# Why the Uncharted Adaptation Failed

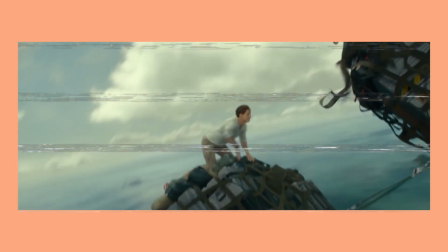[4:00]
It's very tempting to just dive right into why the humor in the film feels different from the games, but to do that we're first going to have to get a bit deeper into the story and the characters.
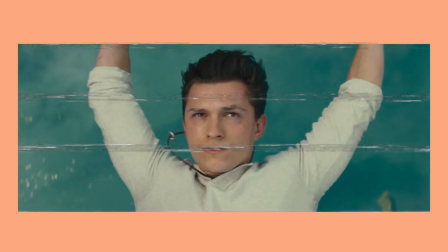[4:11]
I'm going to front load a compliment here and say that this sequence is a very interesting and attention-grabbing way to begin the film.
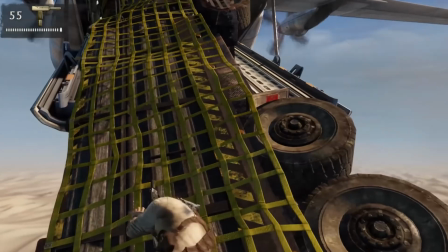[4:18]
Although the sequence is clearly taken from Uncharted 3,
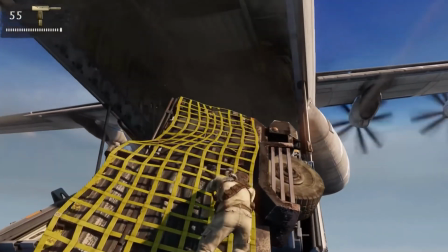[4:22]
the main inspiration for beginning in media res is clearly taken from the beginning of Uncharted 2 and Uncharted 4.
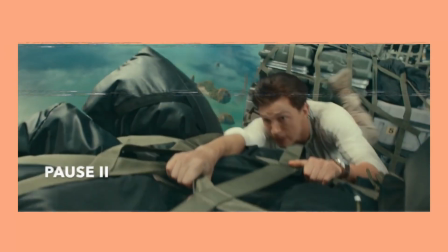[4:29]
The sequence also has a very important task of establishing the kind of narrative that Uncharted is going to be. Nathan Drake can do things that Olympic gymnasts couldn't.
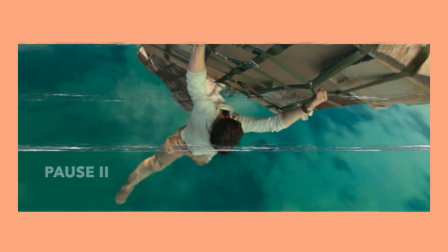[4:40]
For example, he can jump on these boxes at the height of 8 kilometers, speeding through the air probably 800 kilometers per hour.
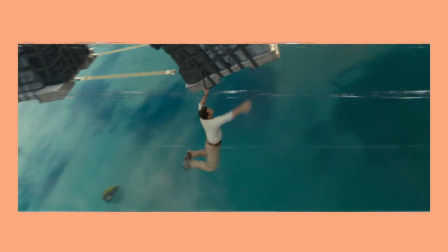[4:48]
The film right away asks the audience to suspend their disbelief.
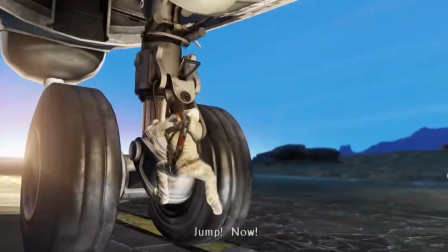[4:52]
For fans of the Uncharted games, this might be a revelation as to how ridiculous the things that you did in the games were.
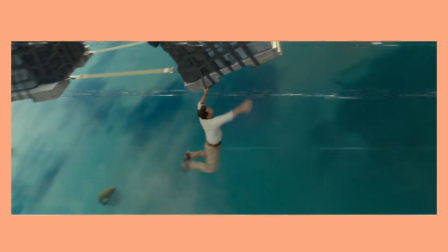[4:59]
Non-fans might be bewildered as to how this guy can do this.
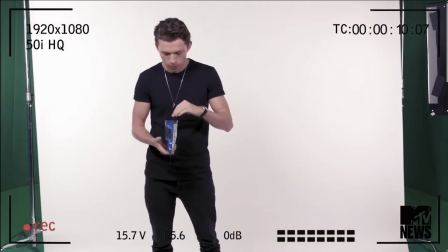[5:03]
Some Holland fans will assume that he's just doing his Spider-Man thing and honestly, they're not entirely wrong.
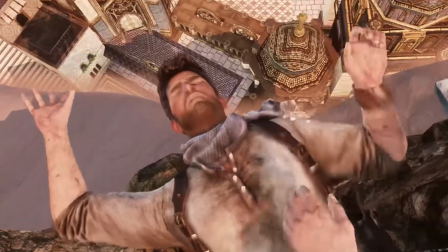[5:14]
Regardless, it has to be noted that this sequence is totally in line with the games.
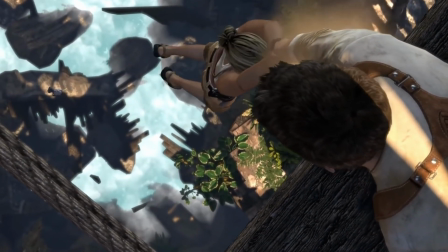[5:19]
The Uncharted games existed on their own logic, which has been carried over into this film.
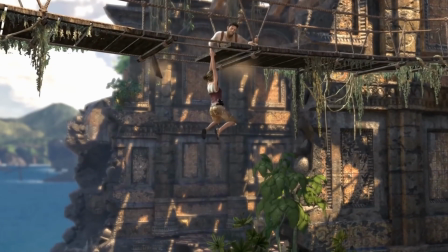[5:25]
Some elements might strain credulity, but overall,
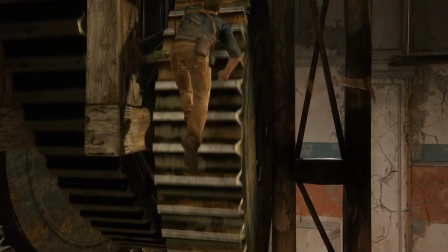[5:29]
this is the kind of things that the games have been doing for years, even in Uncharted 4, which was a bit more grounded.
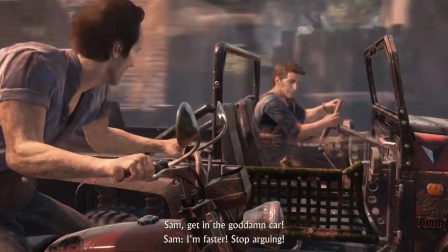[5:35]
It works better in the games, as suspension of disbelief is easier when you're controlling the character and when the action is computer generated,
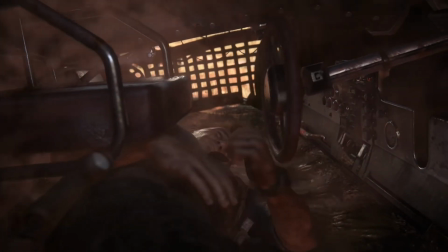[5:44]
but here I see it as the creators keeping in line with the tone of the source material. There's much more to say about this side of the adaptation, but there's a far,
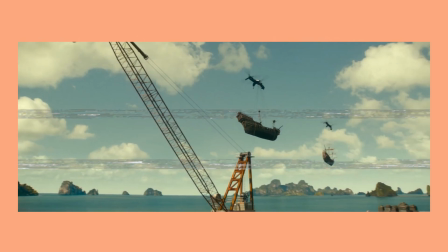[5:52]
far more ridiculous scene in the film, which will be easier to dissect from this perspective.
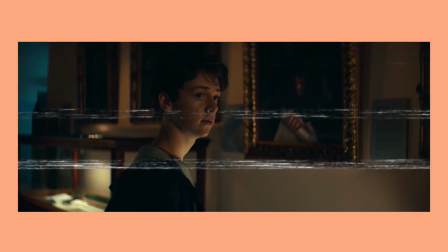[5:58]
After this we get a bit of background on Nathan Drake's origins. Nathan and his older brother Sam attempt to steal Magellan's map, but are caught.
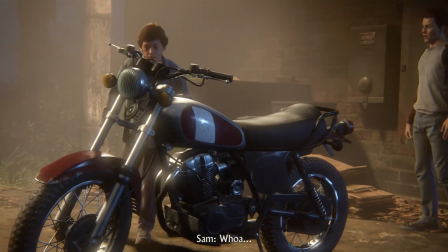[6:07]
This is adapted from Uncharted 4, which first introduced Sam as a character. This is actually one of the best things about this adaptation.
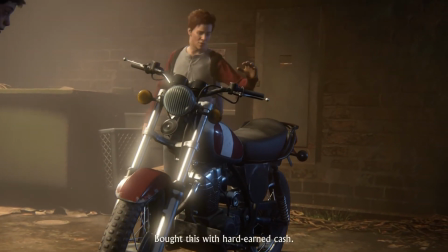[6:15]
As the game series had no idea that they were going to introduce Sam as a character in the fourth entry, they couldn't set up the character properly.
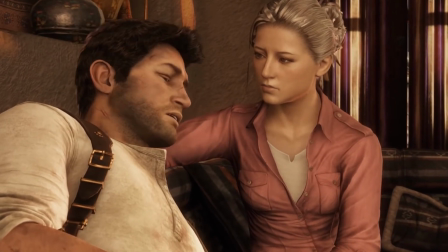[6:23]
It is weird that Sam never comes up throughout the games, even though Sully knows him, for example.
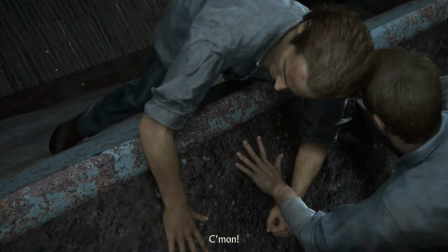[6:29]
It's a painful memory for Nate, yada yada, you can justify it however you like,
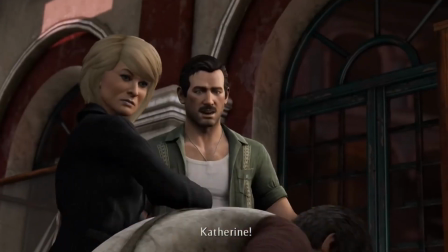[6:34]
and Uncharted 4 really tries to justify it, but there's no denying that laying the groundwork in the earlier entries would have been better.
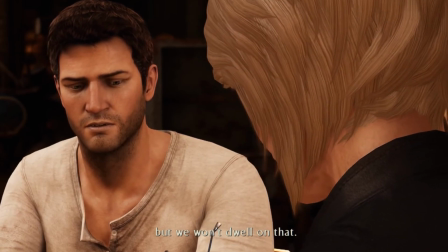[6:42]
Sam doesn't even come up in Marlo's background search on Nate during the third game, even though the brothers had been doing jobs together for a while.
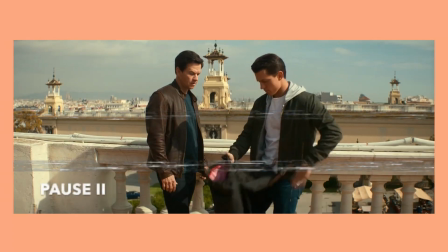[6:50]
The film series, on the other hand, has the full roadmap and the characters that could appear, so Sam naturally can be set up better.
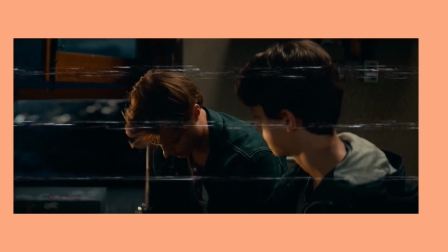[6:57]
That being said, do we get enough of Sam in this film? Probably not. But he isn't the main focus of the narrative.
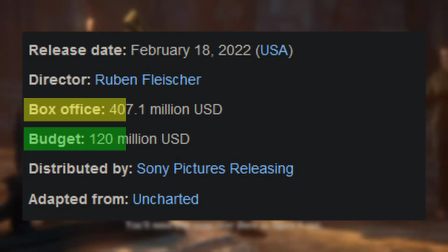[7:04]
They're clearly angling for a sequel and considering how well the first film did at the box office, there's going to be an Uncharted 4 adaptation on the horizon.
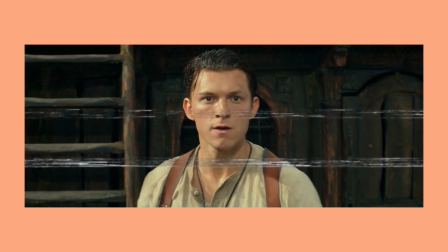[7:13]
Sam's disappearance also gives Nate a more human motivation for his actions. Nate isn't just a treasure hunter.
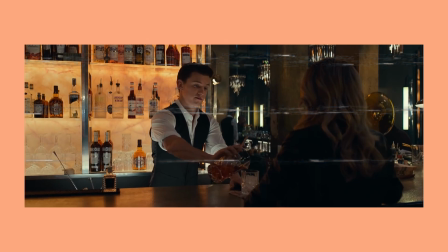[7:20]
A part of the journey is the search for his brother. We then skip 15 years ahead. The now 25-year-old Nate has become a bartender in New York.
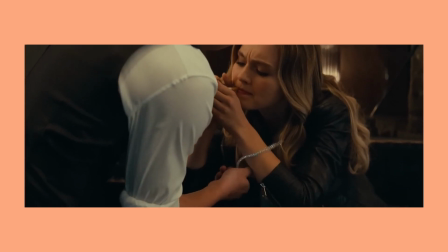[7:29]
While working that job, he steals from his customers. The film makes it a point to show that he only steals from the rich and or impolite customers, lest we consider Tom Holland a bad guy.
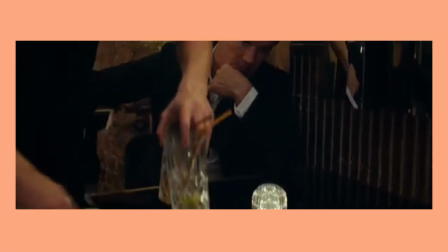[7:40]
This is when we are introduced to the film's version of Victor Sullivan.
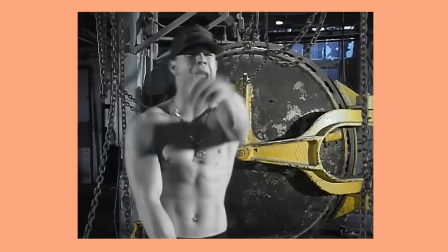[7:44]
Mark Wahlberg as Victor Sullivan is hilariously bad casting, but I can't get into it yet.
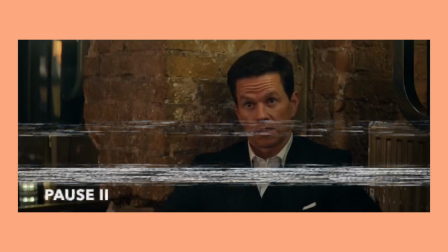[7:50]
Trust me, we'll get there. Anyway, Sully spots that Nathan stole from one of the customers and the two banter a bit about it.
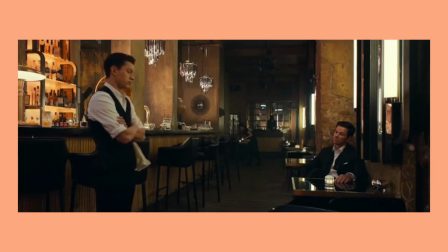[7:57]
This is the core dynamic between the two throughout the film.